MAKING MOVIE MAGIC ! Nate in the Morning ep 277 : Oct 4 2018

And then it cuts to where we're sitting in the truck and we're going to talk about which barn we're going to go to today.
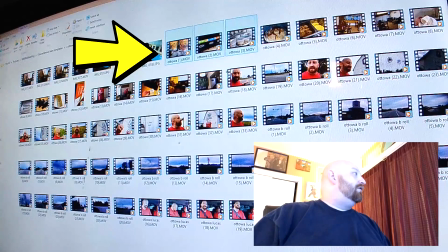(4:26)
So what I'll do is, like, I'll go over here and I will start importing all the footage that I have from the hotel.
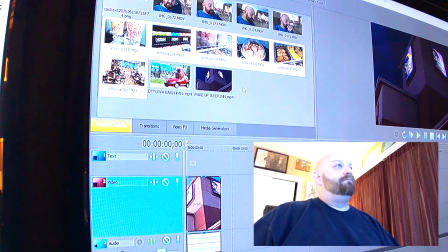(4:35)
Drag it over and drop it in here, like 5 frames at a time.
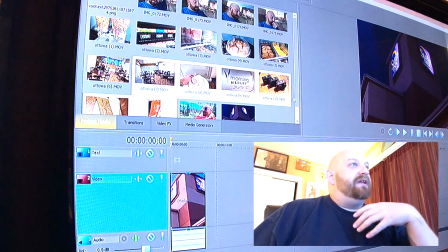(4:39)
And once we have all of that brought over, then I can kind of look through it and get an idea of how this is going to play out just by looking at the little thumbnails.
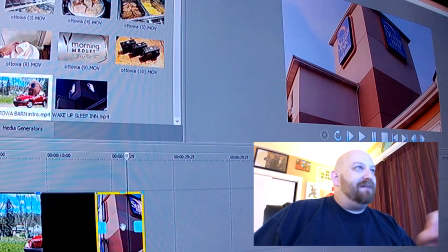(4:48)
I don't actually have to play them all, but sometimes I will, just to see like how long each clip is,
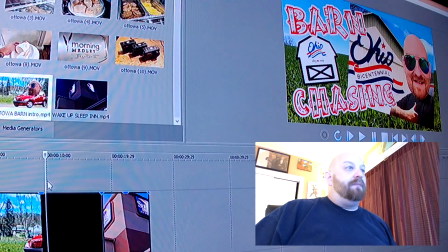(4:53)
and you know, just have a good idea of what I'm working with. Now there's a couple of ways I can do this, so I play with it to see what looks best. Like, I know that I want the intro to play first,
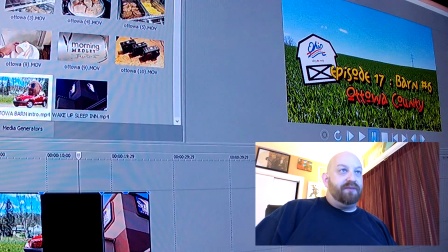(5:06)
and then it comes in and we have the words pop up on the screen for what barn it is.
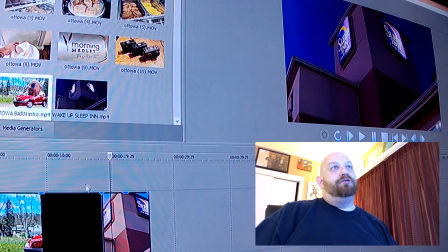(5:12)
I've already put that in. And then I know that I want it to go to this time lapse of it getting light outside, focused on the sleep in sign on the hotel.
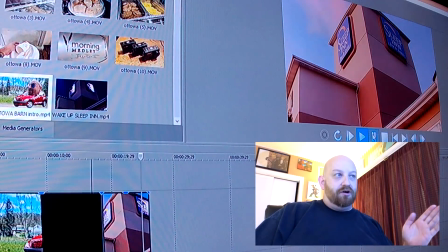(5:22)
But I'll kind of play with this to see if I want it to just go to a cut or if I want it to fade into that.
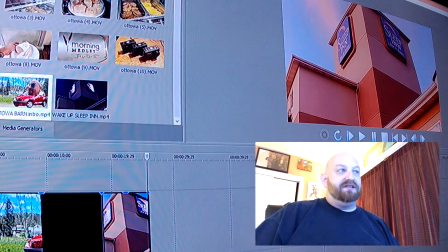(5:29)
So, like, here's what it looks like if it just cuts into it. It goes to black from this, and then it just pops up.
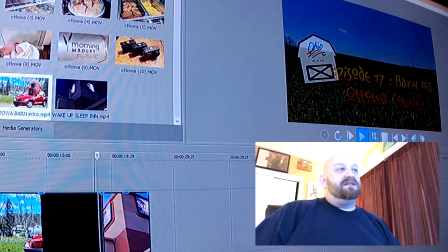(5:35)
But I can slide it over a little bit,
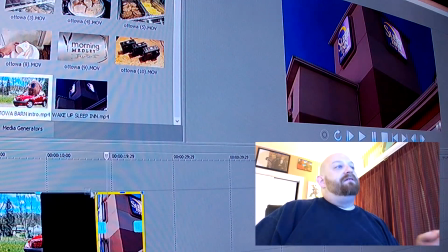(5:38)
whereas this scene is going from black, the other one will start fading in, so it looks like this. See, it's a lot more smooth that way, and I really like it that way,
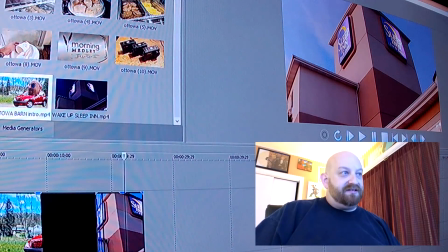(5:49)
because I'm also going to put the music in where that starts to play as the other song finishes. So that's what I'm going to do right now. I'm going to find a song that fits, and then I'm going to start plugging in all the other pictures from the hotel, the breakfast, and packing up and getting ready to go.
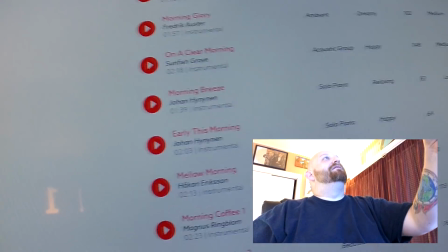(6:05)
So when it comes down to choosing music, you have all these songs to choose from.
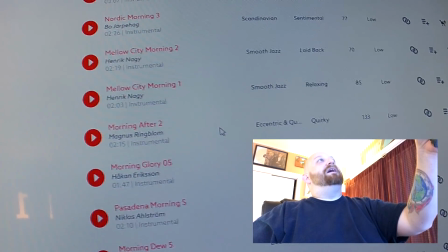(6:11)
It's a ton of them. So a lot of times, like what I did was I searched for the word morning,
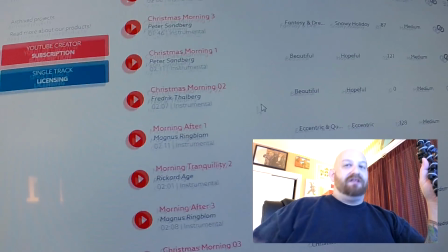(6:17)
and a lot of times it will give you music that will fit in the morning, you know, as you would expect.
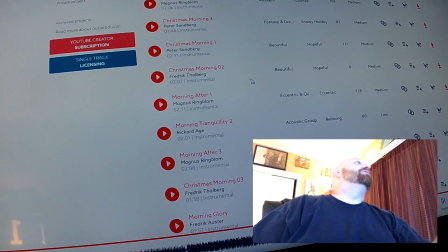(6:24)
But like here's one called Morning Coffee.
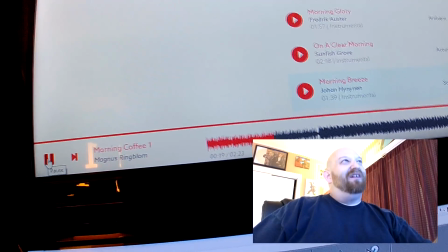(6:31)
That's a little bit more than I want. I don't want it to be like so upbeat.
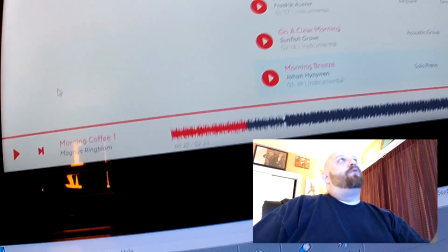(6:36)
Let's try Morning Tranquility.
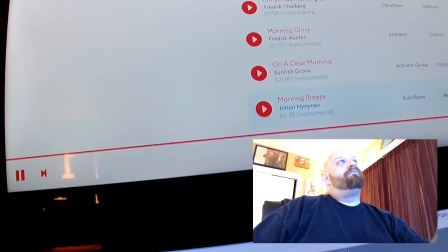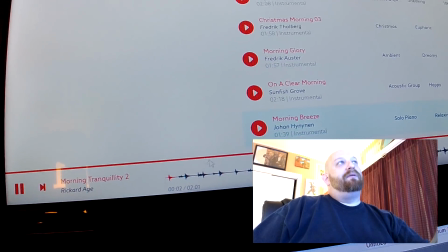(6:44)
That's a little bit more like it.
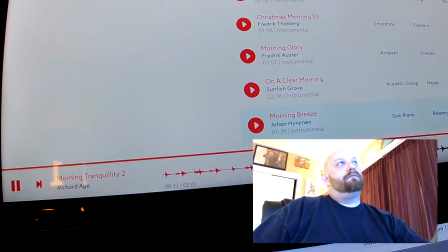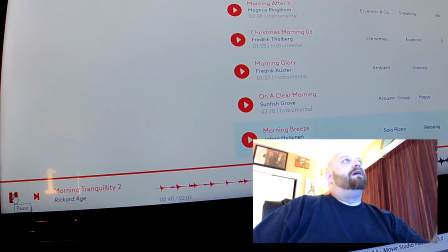(6:52)
Yeah, I think we'll try that one actually. It's amazing that I just found one on the second try,
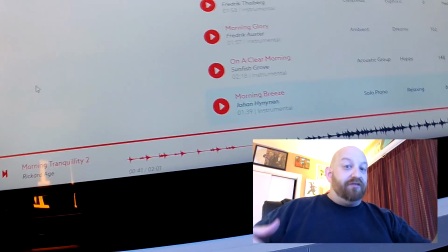(6:58)
because sometimes I will literally sit here for like an hour going through song after song after song after song looking for the right ones.
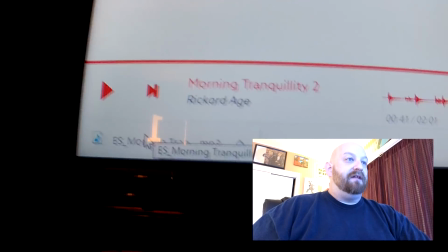(7:06)
So now that I've pulled this song down to my timeline, there's an area I know I want it to start.
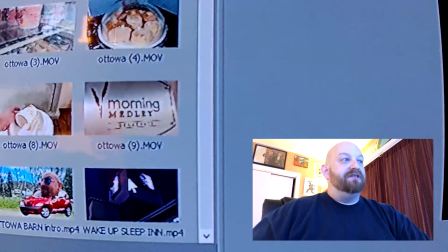(7:12)
I don't want it to start right at the beginning of the song because there's a little bit too much dead air in there.
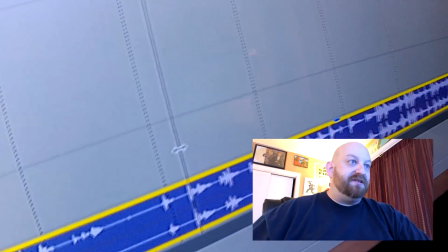(7:17)
But if you go a little bit farther in the song, then you can find the perfect spot where there's just not that much dead air.
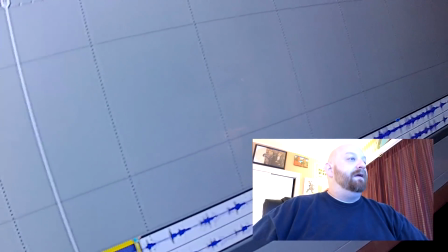(7:25)
Split it, remove that beginning, and we're going to put it right up here
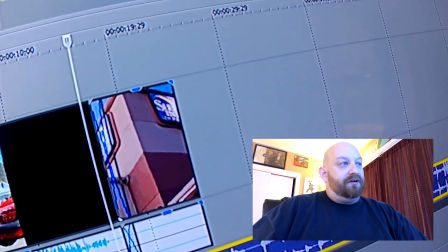(7:30)
to start playing like right after you hear me say I'm such a dork.
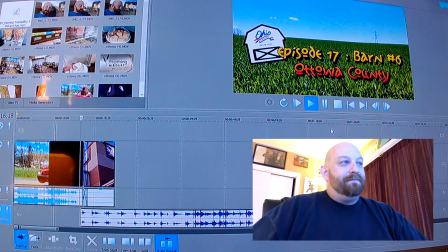(7:36) The dork.
See what I mean?
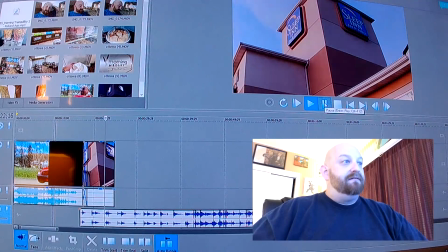(7:41)
And that plays right into the sleep in sign. And that brings it all alive right there.
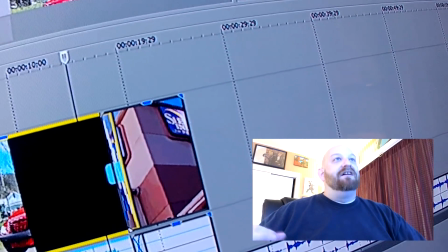(7:48)
This is what I love about editing. I love to see this come together and come alive. Now I can start piecing in the other clips, and it'll go from one to the next.
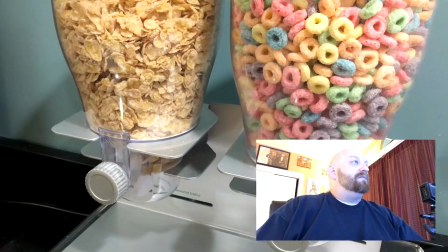(8:00)
Like, let's see, right here we've got a shot of some cereal. We're going to bring that down.
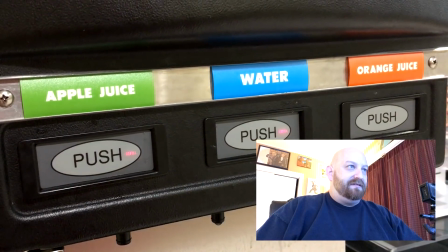(8:05)
And then we've got a shot of, let's see, what is this? I can't even tell right offhand. Oh, it's like the drinks.
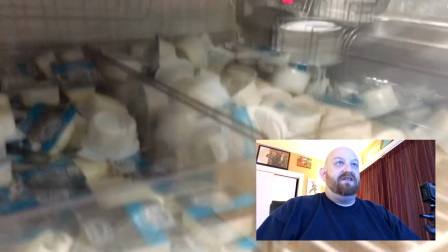(8:12)
Then we've got a refrigerator here that has different things in it, butter and eggs and things like that.
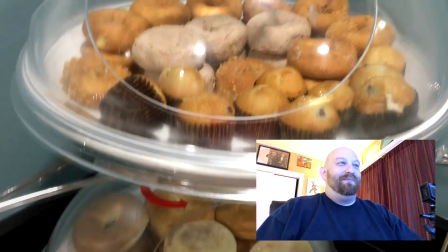(8:19)
And then we got a little dome here that has some bagels and some donuts and muffins and things.